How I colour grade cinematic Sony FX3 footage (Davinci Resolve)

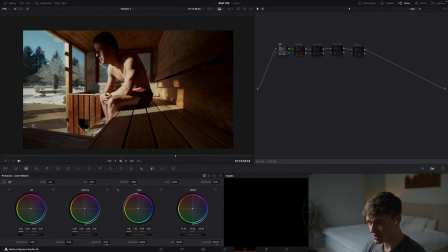[12:40]
Okay, so yeah, it's pretty horrible outside and a bit red in here. We should have this warm kind of glow to the whole space, which feels a bit more consistent. Maybe a bit too tinted and vintagey, but try chucking it into orange a bit more.
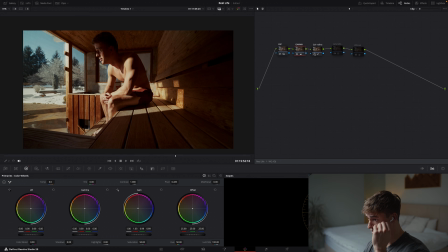[13:02]
Yeah, can't really tell what I've done, to be honest. Okay, next up is, again, just these curves. So let's have a look here. Always starting on hue, so I can see hue is just pushing stuff into the teals. That's fine. Saturation, probably want to bring those down a little bit hot.
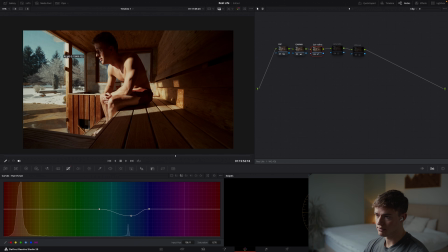[13:19]
But I kind of like the color contrast going on right here between this and that. Looks pretty sick. Last off, we've got luminance.
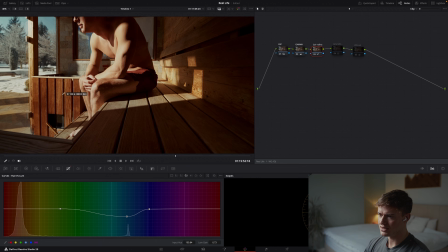[13:29]
Weirdly though, if you look at the reds, this node seems to be affecting the reds in the sauna a bit,
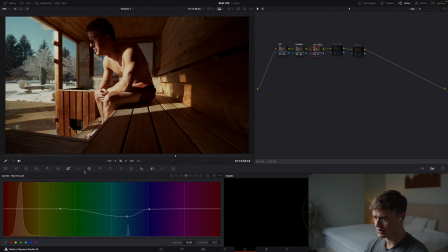[13:36]
making them more hot, which I have no idea how it's doing, because we haven't even got an anchor affecting them or anything, so it's weird that they're moving.
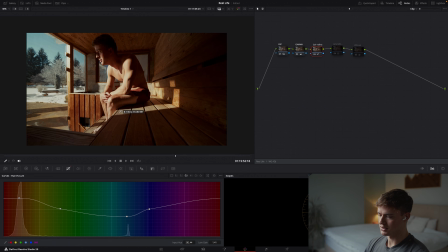[13:55]
Maybe what I was doing there is just playing around with the luminance of these kind of panels. So as you bring up the luminance, it kind of just really nicely targets the shadows, which I wanted to bring up earlier.
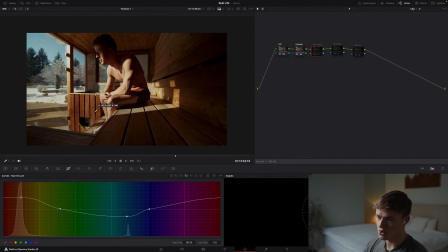[14:12]
So I think that just looks a bit better. It also makes them more red and true, as opposed to being washed out with the linear gamma we did. I don't know, I love both, to be honest. Okay, I think about halfway is probably a good position.
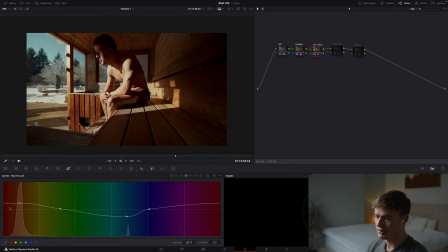[14:31]
Maybe a bit lower, actually. Yeah, that looks cool, I think. Okay, next, saturation. Bloody hell. This is quite a powerful one. Let's just reset this. See if we want to add a bit of density. I'm good, personally.
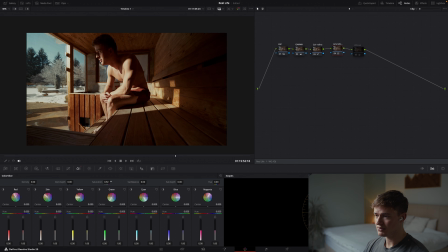[14:48]
Maybe some saturation a little bit more. I think whatever that is, it's desaturating a bit, I guess. It's probably pretty nice. What I'm going to do is target the skin tones, actually.
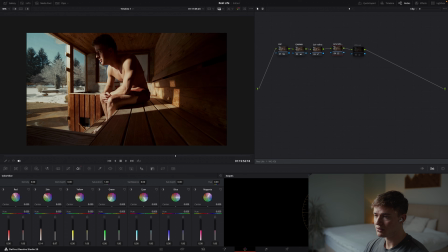[15:04]
Maybe reduce some of the depth here. That looks pretty cool. Increase the saturation. if you're unsure about a node, generally I just kill it, which I was with that one.
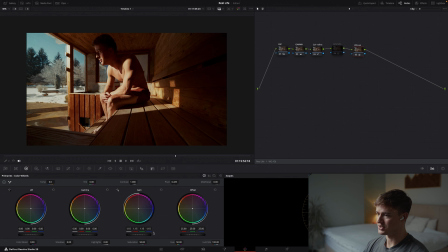[15:24]
We'll try this, see what this does. Yeah, it's just crushing it too much. Just quite a busy image, so we'll leave that as it is. Okay, Filmic effects. Let's go on to here. Okay, this is all looking pretty cool, actually. Let's see if we want split tone. Absolutely not. That's just going to be a pain to work with in that environment. Vignette.
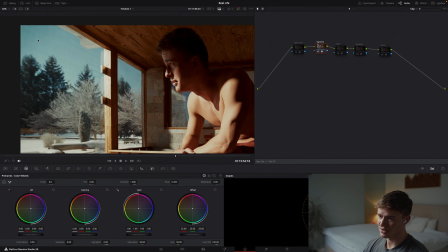[15:45]
No, these corners are already so dark, it just stands out too much here. And you're getting some weird effect against the glass.
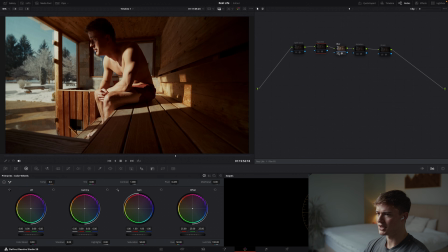[15:51]
I'm not a big fan of that, so we'll leave that. Blur, I quite like what it's doing. Maybe a bit strong though. It's kind of just bringing the focus from outside to me. Let's have a look at on and off.
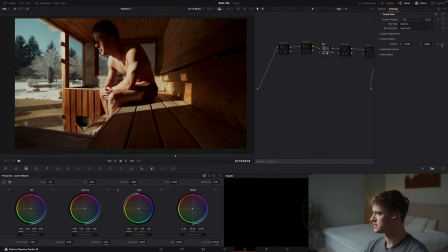[16:10]
I feel like the center position's not right on that, because my face is getting attacked. Maybe we could adjust the X and Y a bit. So, boom. Should be cleared there somewhere. Let's see what that's doing now. It's so subtle.
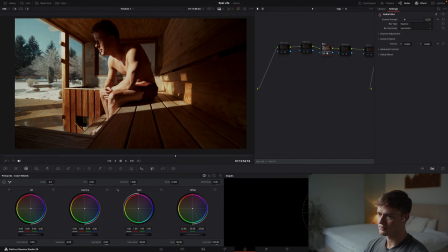We'll just drop it to 200. See if we can see a tiny difference.
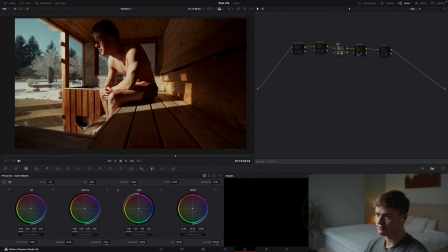[16:40]
Yeah, I like it. Yeah, let's leave it on. Halation. It's doing a little bit.